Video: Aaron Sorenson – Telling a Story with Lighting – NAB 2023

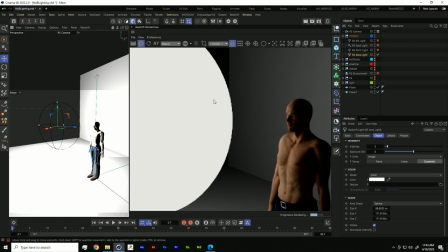(11:11)
So it's a gigantic sphere light, and then they would take the temperature and they would do it at like 32 Kelvin. So if you start learning about temperatures right here, the 6500, that's daylight, so that's gonna be cooler.
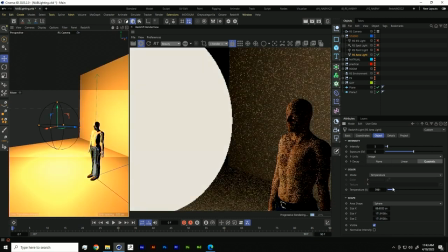(11:24)
And as we move this down into like the 32,
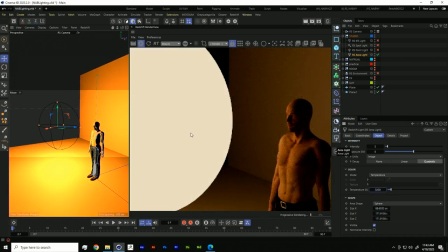(11:29)
I think it's right there, that's gonna be closer to like your warm lights in your house, something that's a little bit warmer. And usually warm light will create more of an inviting feeling. So again, creating that emotion within that.
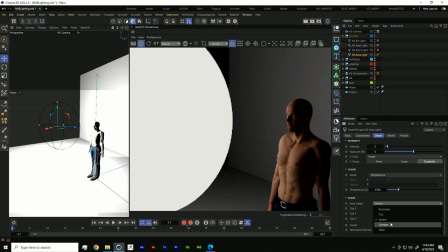(11:42)
We're gonna stick right there for now. You also have cylinders. So that's another fun shape you can use.
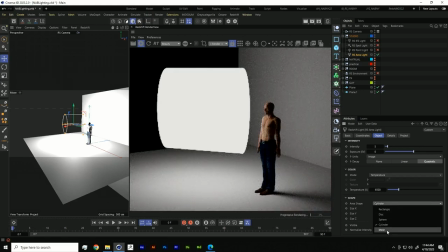(11:49)
And then there's meshes. So you can actually put a mesh in there and it will illuminate as light.
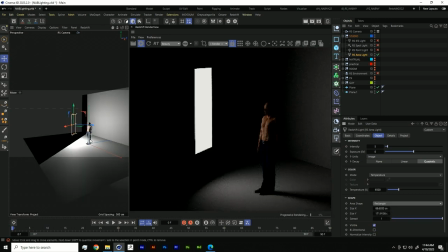(11:56)
So for now, we're just gonna keep with the good old rectangle light, and we'll spread that out.
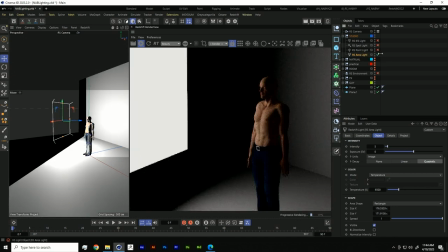(12:02)
So that's one light. Now let's talk about point lights.
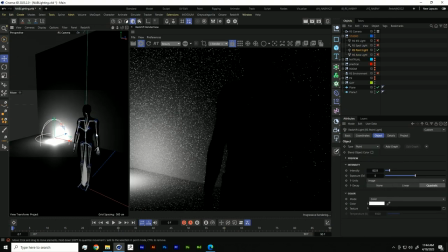(12:07)
So a point light is just that's as simple as it is. It's just a simple point light.
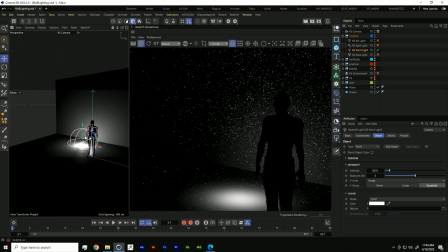(12:13)
They're nice if you wanna use it to enhance maybe a practical, maybe you have like a lamp next to a wall,
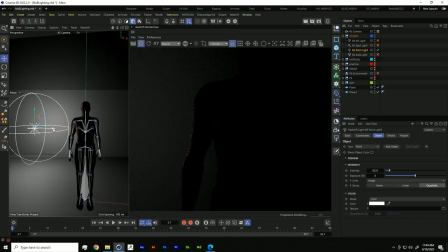(12:19)
or if you wanted to create some separation between or a silhouette of your character,
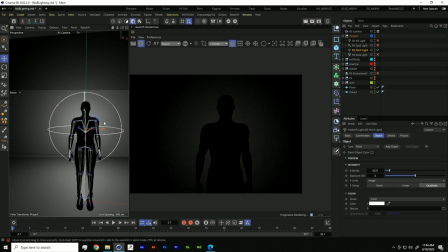(12:26)
or you have a product and you wanted to highlight the shape of it, the silhouette of a product or a person.
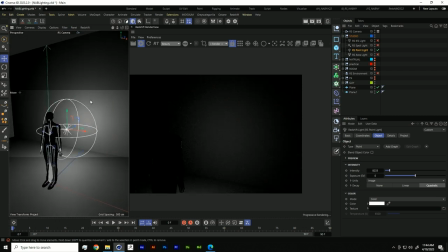(12:32)
Really simple way. You have this background card, like a wall, and then you create a nice sphere,
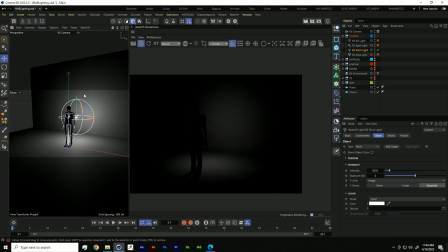(12:39)
omni light, you put it behind them, and voila, now you have a little bit of separation.
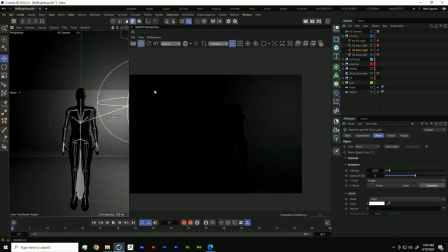(12:45)
And if you didn't, and I'll show you this, if you move the light away, you'll see that our character starts disappearing and it's hard to see.
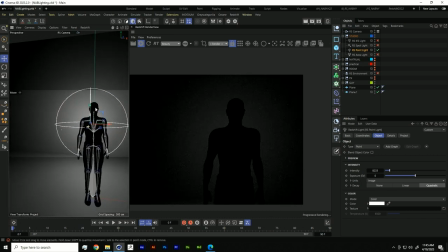(12:53)
Whereas if we have a light behind him, now we have that nice separation between him and the background. So that's point light, pretty simple. I've also used point lights to create highlights or specks in the eye. Like if you want some characters that need a little speck in the eye, throw a little point light right there. And then we have our spotlights.
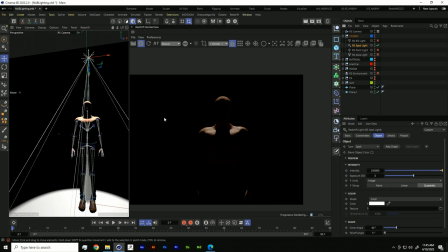(13:14)
Spotlights are used in many different ways and practically. You can use them for a fake sun. You'll see all the time in big movies, they'll have a window and they need the light to stay consistent throughout the whole day because the sun will move. So they will block out the sun, they'll throw a spotlight right there, shoot it through the window.
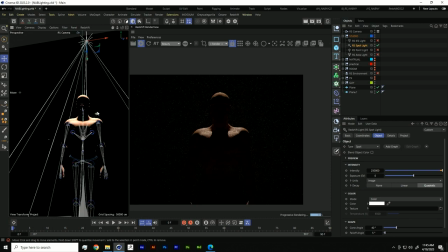(13:31)
So spotlights can be used as fake sun, and they're really, really nice ways to separate our foreground from the background.
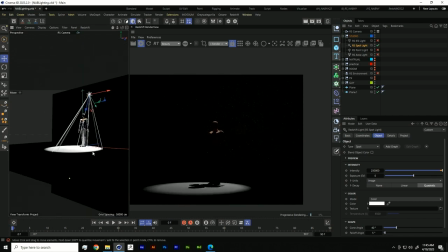(13:40)
So you can see right here, I just threw a spotlight up in the air. And there you go. And with the spotlight, you also have the same type of features of the spread.
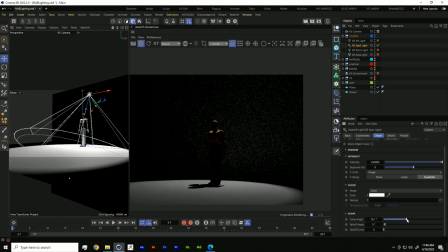(13:49)
But here we have a cone angle, so that'll spread it out nicely. If maybe you're doing something that looks, you're wanting it to look like a stage or a presentation, and you have the fall off. So this is gonna be like the softness of that the spotlight.
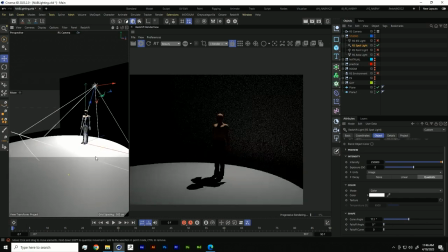(14:04)
It'll just fall off nice, or you can have it be really harsh. You can see our shadows on the ground, and we can just fall it off nicely.
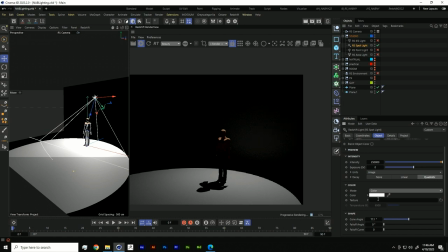(14:10)
And with all of these, you have the color temperature. You also have texture, and we'll get to that a little bit later using what's called gobos, or textures that you can project in there. Also wanted to mention, and all of these, you can use a include or exclude for objects.
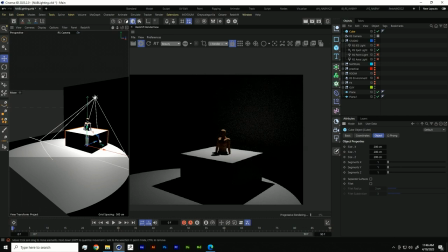(14:27)
For example, let's say we have this cube and we're like, you know,
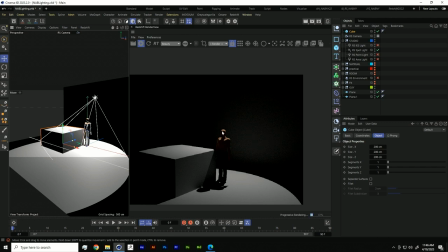(14:33)
I like the light hitting our guy, but I don't like that spotlight hitting our box. Within the project, and right here, you can just take that cube and say, hey, I want this light to exclude that.
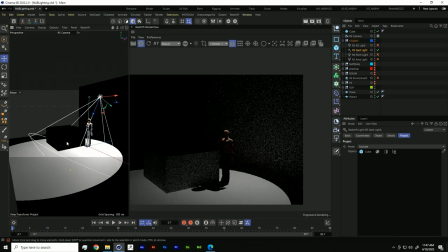(14:46)
And there you go. Now the light is not affecting our cube in the scene.
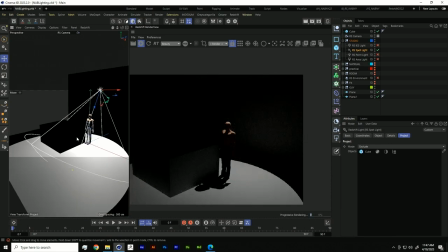(14:51)
And there are times where I use this, like if I'm wanting to light just my subject, but like I have an area light right behind him and I don't want it to hit the floor. It just is like too many reflections or whatever. I'll just use this right here and bam. It's just a nice way to kind of control your light. So we also have IES lights.
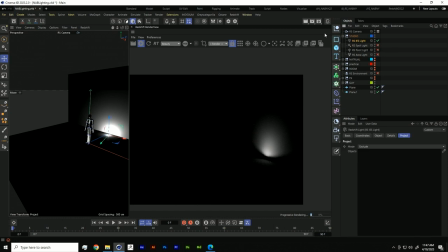(15:11)
Do you guys know what IES lights are, everyone? Okay, cool. Yeah, IES lights are really nice.
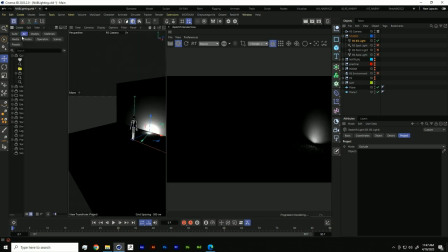(15:16)
And if you're looking for some, you can either go find them online or in here, I believe.